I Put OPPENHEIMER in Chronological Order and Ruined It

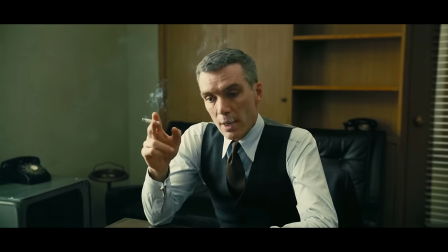It's a fantastic scene, but one that has all of the drama sucked out of it when told chronologically.
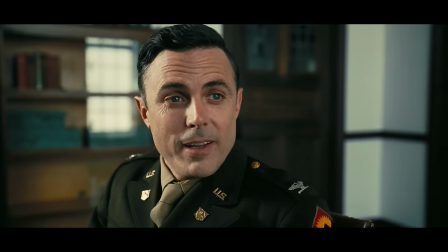Because Nolan uses the cross-cutting to deepen the tension by giving us information about how dangerous Pash is while the scene is playing out.
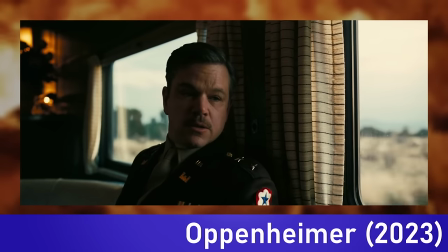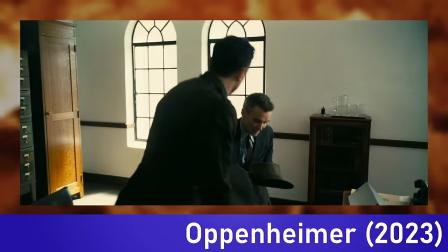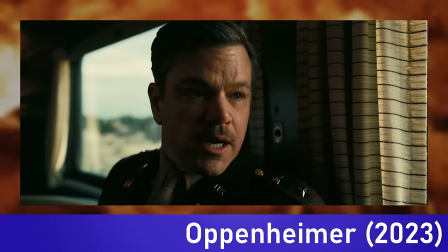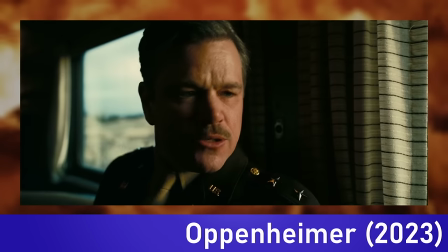In the film
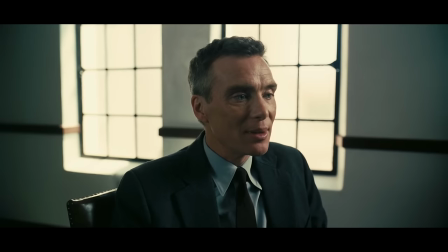we learn that straight away and it immediately makes us more worried for Oppenheimer in this moment,
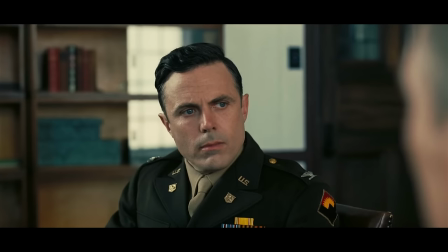but if we only find that fact out later, the character loses a lot of his menace in this scene.
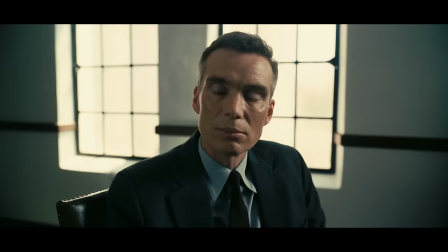What Nolan is doing here is giving the audience information Oppenheimer does not have to make the scene more compelling.
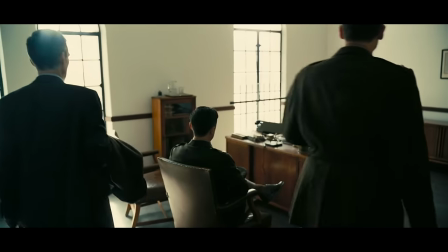Oh, by the way, this was probably the hardest scene to edit into chronological order because the meeting is shown as a flashback from Oppenheimer's conversation with Groves,
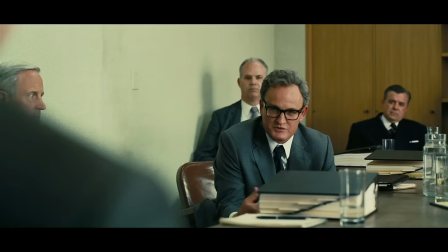which itself is a flashback from the interrogation. I wasn't confused before, but I'm certainly getting there now.
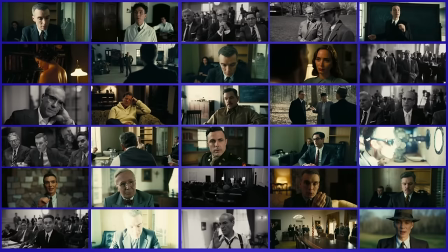But that brings me to some of the technical challenges I faced with this edit. See, this was not simply a matter of just reordering a couple of scenes and calling it a day.
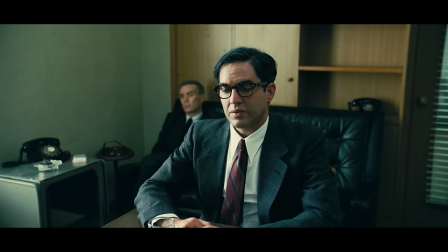Note, there was a lot of complexity with this, not least because even the framing scenes are not told in a linear fashion.
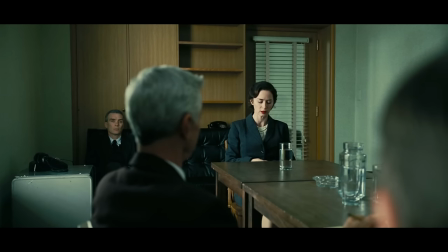In the original film, the interrogation is completely out of chronological order, constantly cutting between Oppenheimer's testimony and those of his colleagues.
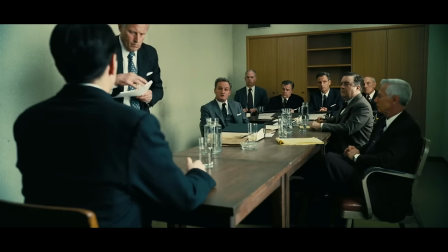And again, this is done to create dramatic tension,
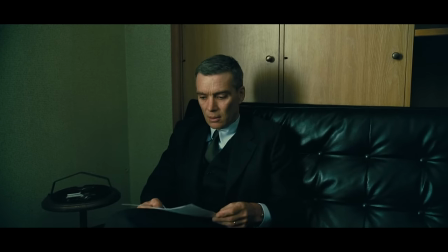but it makes it a bastard to edit because you have to take all of these little scenes and awkwardly mesh them together into something vaguely comprehensible.
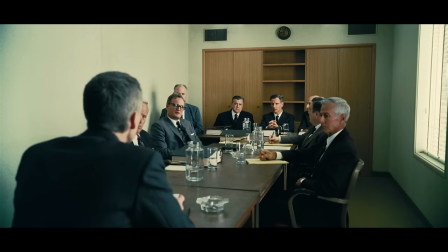So the watchability of Kronel Oppenheimer goes downhill quite a bit when we get to this point because these moments were simply not designed to be watched as complete scenes,
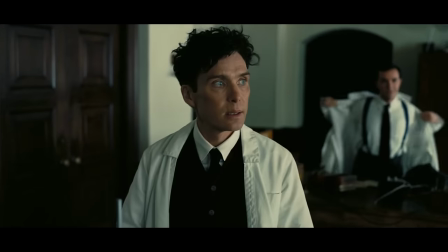they were designed to frame longer scenes that took place in the past.
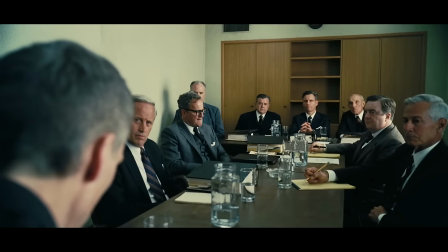Also because the interrogation scenes are framing devices, Nolan will often use pre-lapped or post-lapped dialogue to move between them.
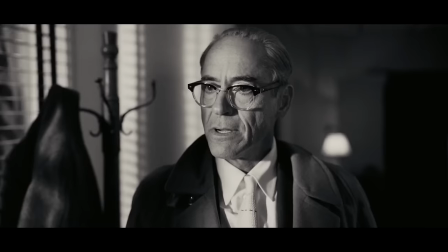If you don't know what that is, I made a whole video about it, but briefly, it's when the sound from one scene flows into the next one, like this.
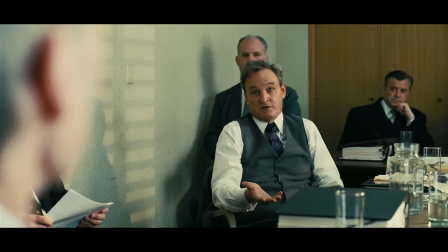Would you clear Dr Oppenheimer today?
This doesn't work when the movie is told in chronological order because the dialogue doesn't match the visuals.
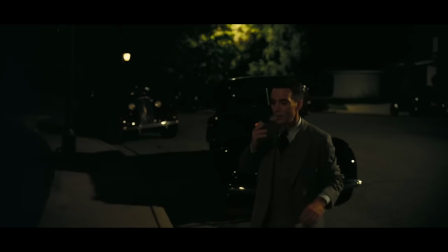So where this happens I have done my best to hide it, but there's no getting around the fact that some of the cuts between scenes are a bit choppy.
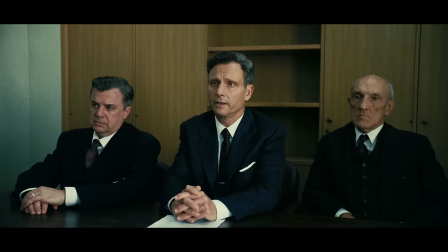I was careful to make sure that all of the original dialogue has been kept, it's just been moved to its correct chronological place.
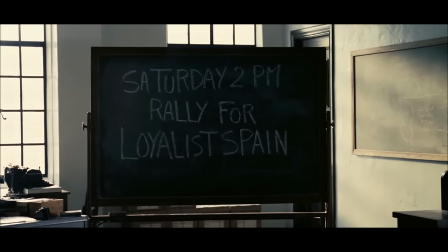But that's why the edit might just feel a bit clunky in some spots. But hey, I can only work with what I'm given.
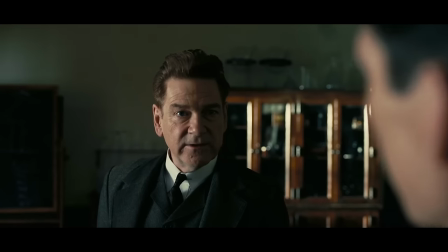The same goes for the music.
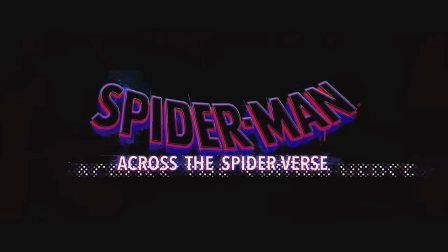Oppenheimer's score is probably my favourite from 2023, rivalled only by Spiderverse, and it is such a powerful tool in this film.
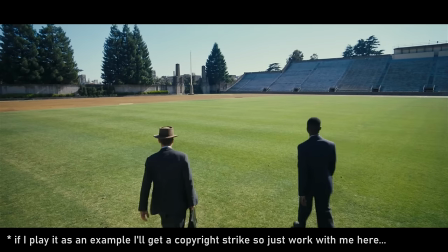Like the dialogue, it often carries over between scenes, knitting the story together as we go from the past to the future.
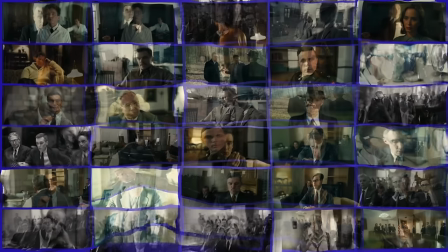So by changing the order of the scenes, you corrupt the score.
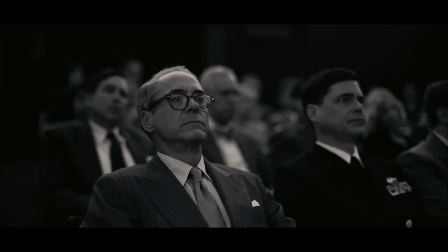Now I did my best to mask this, but there are moments when the music is a bit out of step with what is happening emotionally in the film,
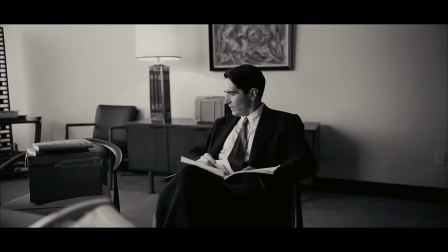simply because the scenes were not originally scored with their sequential order in mind.
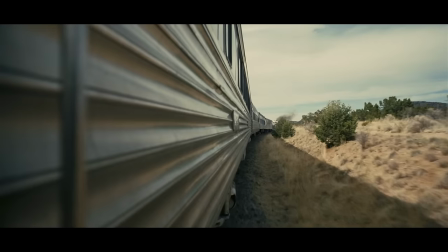Finally, there are some times when it is just unavoidable not to tell the story in a purely linear way.
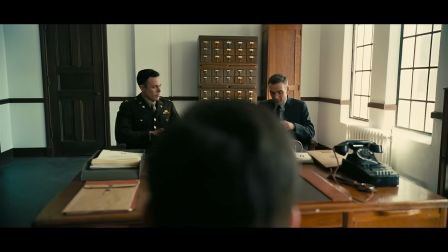The train scene is a good example of this, because even though Oppenheimer is telling Groves about his conversation, there is little actual dialogue we just cut to the memory.
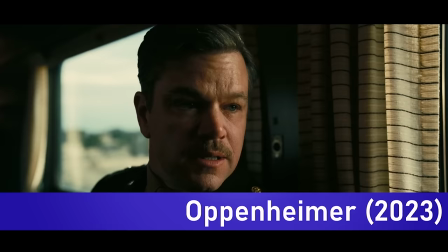If I did it fully linearly, instead of looking like this Now the FBI talked him down, but that's the man you're dancing with.
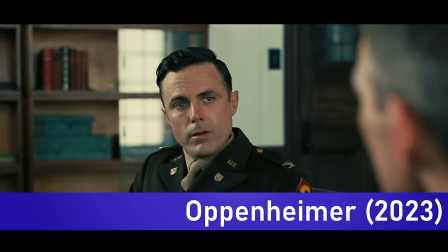Together, you've heard.
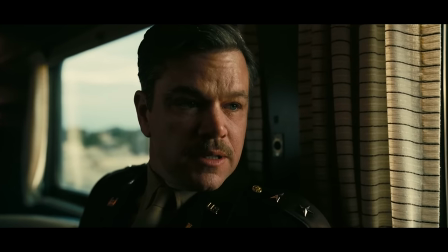And you said that to passion.
It would look like this.
Now the FBI talked him down, but that's the man you're dancing with.
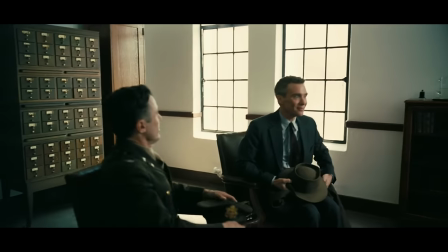And you said that to passion.
See what I mean? So I have kept this scene as a flashback because there really is no alternative,
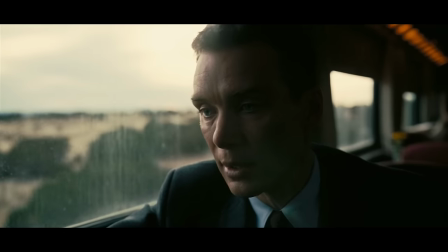but I think it gets a pass because the conversation takes place only a day or two after what we are flashing back to,
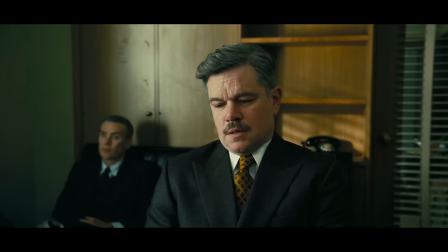and I have still taken out all of the interrogation scenes from here and moved them to where they are supposed to be.
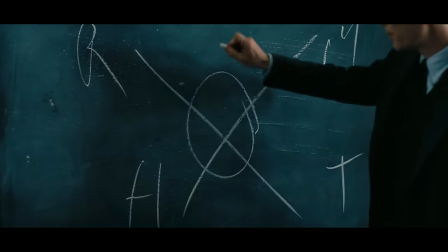The same goes for when Oppie is first pitching the idea of Los Alamos to Groves, because this is more of a montage than non-linear storytelling.
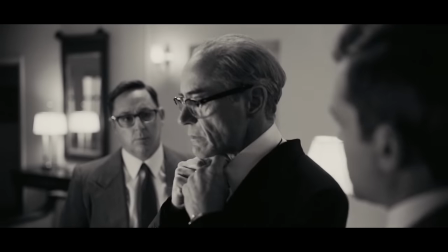As for the black and white, well here is where I had to take a creative liberty. The colour distinction in the original film is to show which perspective we are seeing.
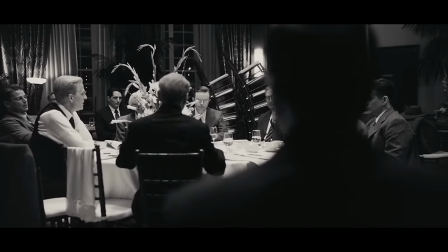This is less important when we are watching the story chronologically, because we don't need to visually distinguish between perspectives,
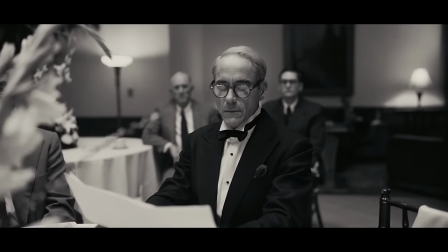and it is confusing to be chopping between colour and black and white within the same scene. So to make it a bit easier to watch,
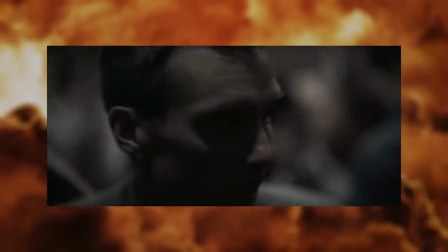I edited this scene to have the colour slowly drain from Oppenheim's world as the full weight of what he has done comes crashing down on him.
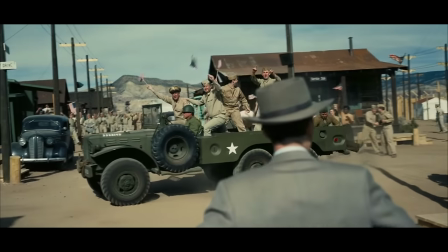Basically, from the moment the bomb is used, the world has changed forever, and this is reflected visually in the film from this moment onwards. scenes.
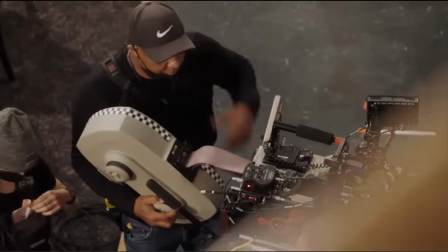Now, I will be the first to admit that this is the sort of thing film students do to make their student project seem edgier than it actually is,
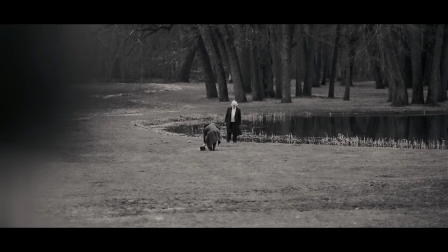but it was the only way in which I could make the black and white Strauss scenes work alongside the colour Oppenheimer ones,
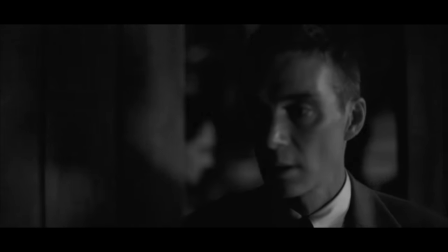while also trying to make the visual change work in the context of the narrative. For what it's worth, Oppenheimer's visions and flashbacks to before 1945 are still in colour,
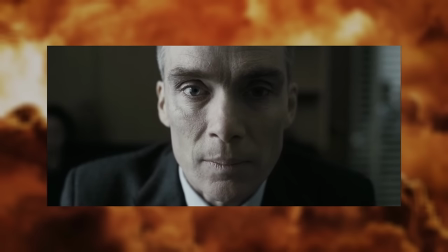and I also restored the colour for the interrogation scenes to help distinguish that from Strauss' hearing which comes afterwards.
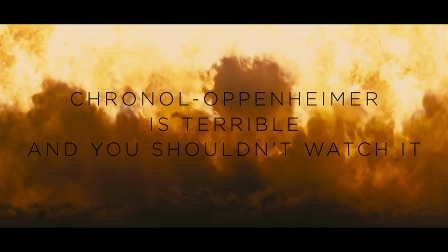So it should be clear to you now that the chronological version of Oppenheimer is a worse film because I have totally messed up its structure,
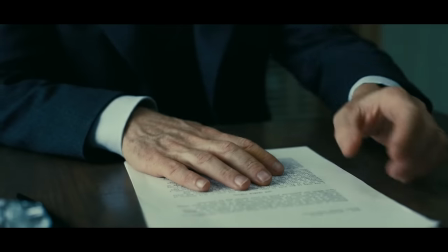pacing, characters, score, screenplay, editing, and even the visuals.
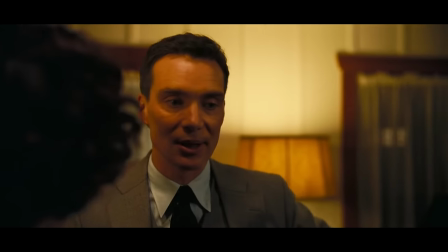But one thing I will say about it is that the narrative is much easier to follow when the events are just playing out one after the other.
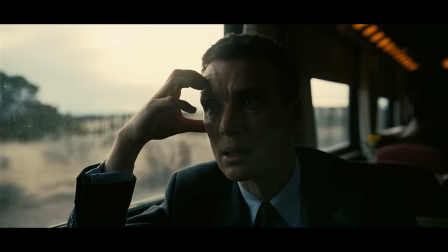Now, as we have seen, this comes by sacrificing a lot of the mystery, tension, and intrigue, and also this is a film about the character,
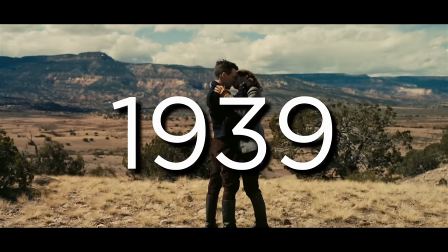not the sequence of events, but I do think that some people might want to watch it chronologically for this reason.
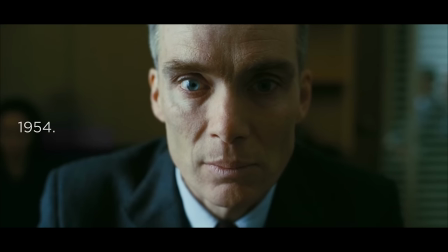And because of that, I have taken the liberty of adding in the year to help establish the timeline.
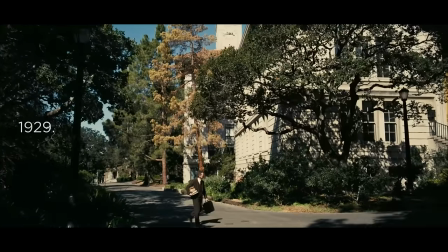Now, I will be the first to defend Nolan for not including dates in his film.
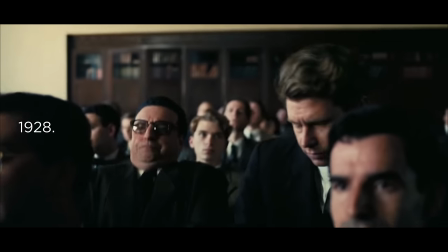I think they're distracting, and also, when you add them it makes the pacing feel very inconsistent because sometimes we'll rattle through a whole year in a single scene,
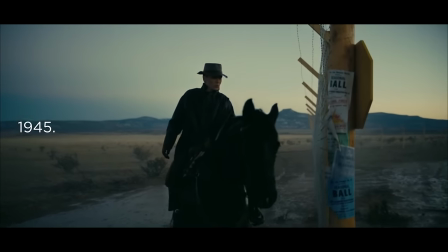while others will span 20 minutes. The story is better when the timelines are left ambiguous.
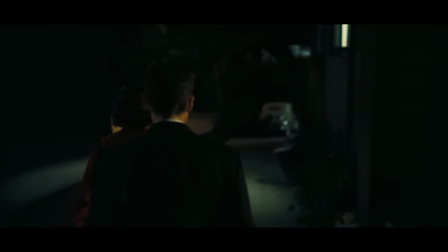But since I already messed up the story, I figured I might as well add a bit more context for people wanting to understand when certain events took place.
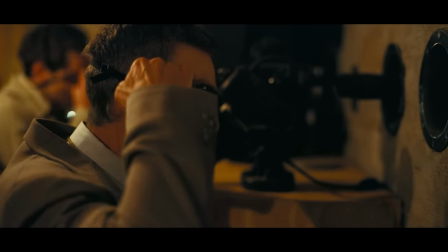Finally, and I'm just assuming that this is a happy accident, but in this version, the Trinity test happens at pretty much exactly the halfway mark of the movie.
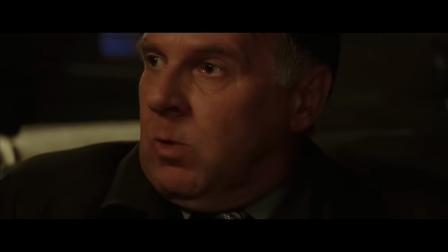It feels like when Nolan put this at the exact halfway point of Batman Begins.
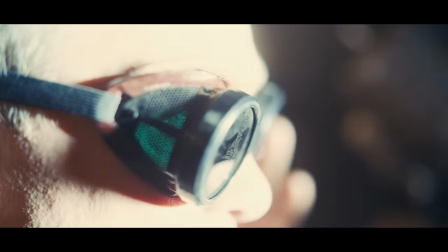But this also goes to show how this movie is not really about Trinity.
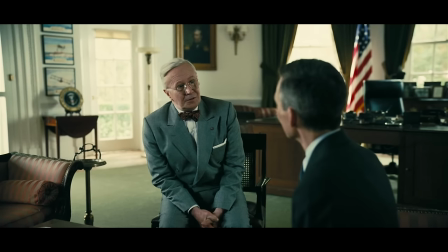Over half of the runtime of original film is focused on what happened afterwards, and I think seeing it chronologically makes you realise that much more clearly.
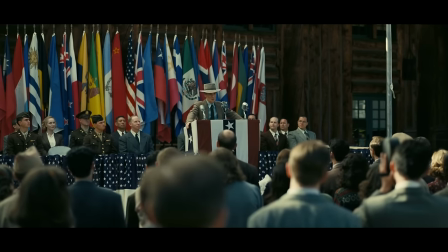Anyway, those are my main takeaways from watching Oppenheimer in chronological order.
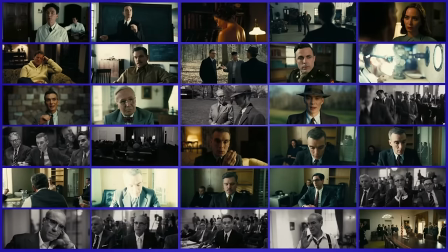Like I said at the start, for me this was a storytelling and filmmaking exercise, and I think it was a valuable one.
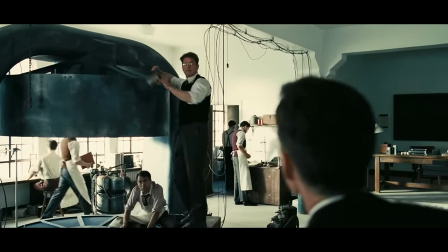You can break apart and analyse the film all you like, but unless you actually sit down and watch how the linear story plays out,
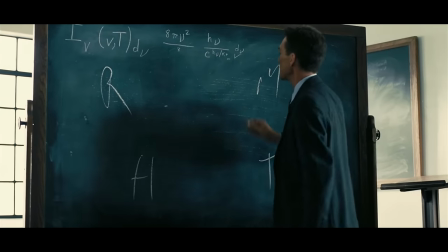you can't quite appreciate the level of skill needed to craft it into a compelling screenplay in the way Nolan did.
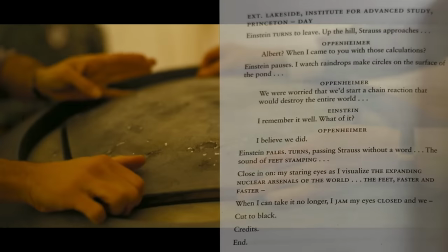And holy crap is there a lot of craftsmanship in this screenplay.
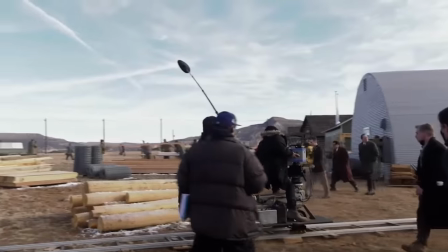It is an incredible piece of writing and made all the more special by being adapted to screen by one of, if not the greatest living filmmaker.
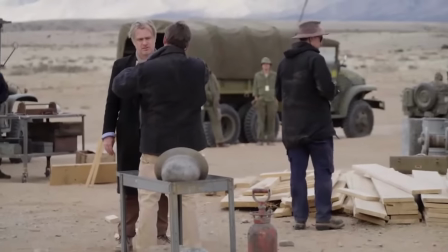And I've gone and completely ruined it by putting it in chronological order. But I have made a bit of a compromise.
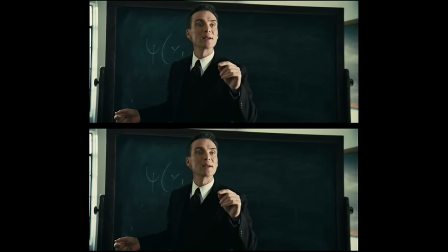Because there are in fact two versions of Kronel Oppenheimer.
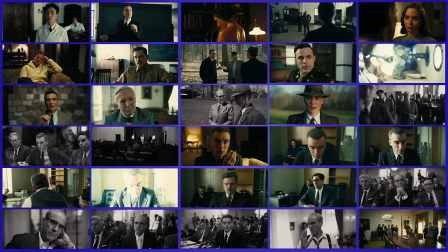The one I have been talking about for this whole video is the extended cut, which is every single scene of the original Oppenheimer film laid out in order.
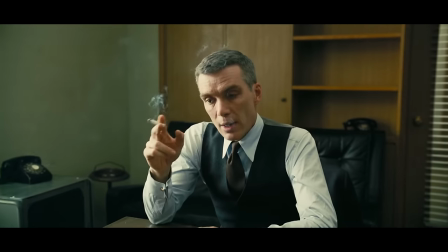This is the version that I think is just terrible, because that whole last hour with Oppenheimer's interrogation and Strauss's are just a bit of a
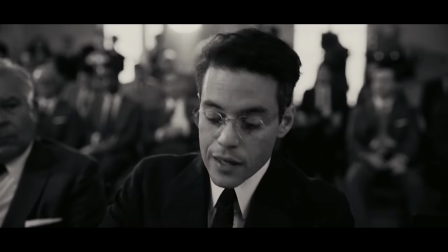mess with the choppy editing and the fact that the scenes just lose so much meaning when told this way.
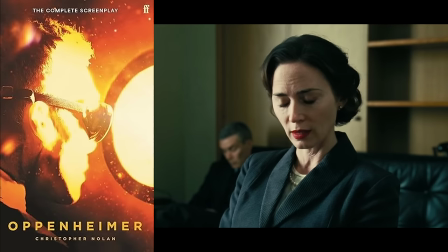But I think it was important to make that edit to demonstrate the quality of Nolan's original screenplay and the role those scenes played in the narrative.
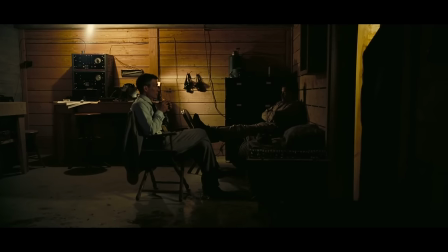But before we get to that point in time, all of the scenes leading up to the Trinity Test and its immediate aftermath flow together much more smoothly because they are longer,
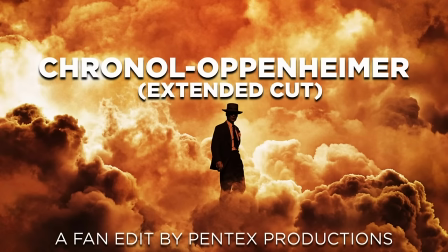more complete scenes than the interrogation ones. So alongside the extended cut you also have, simply, Kronel Oppenheimer.
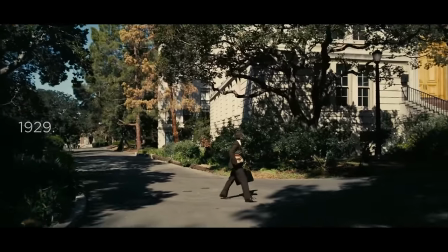This film is identical to the Kronel Oppenheimer extended cut, but most importantly, it ends at the same point in time the original film does.
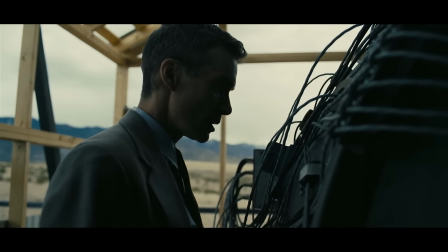We start at Cambridge, then go to Berkeley, tell the full story of the Manhattan Project and the immediate aftermath, and then end with this moment of reckoning.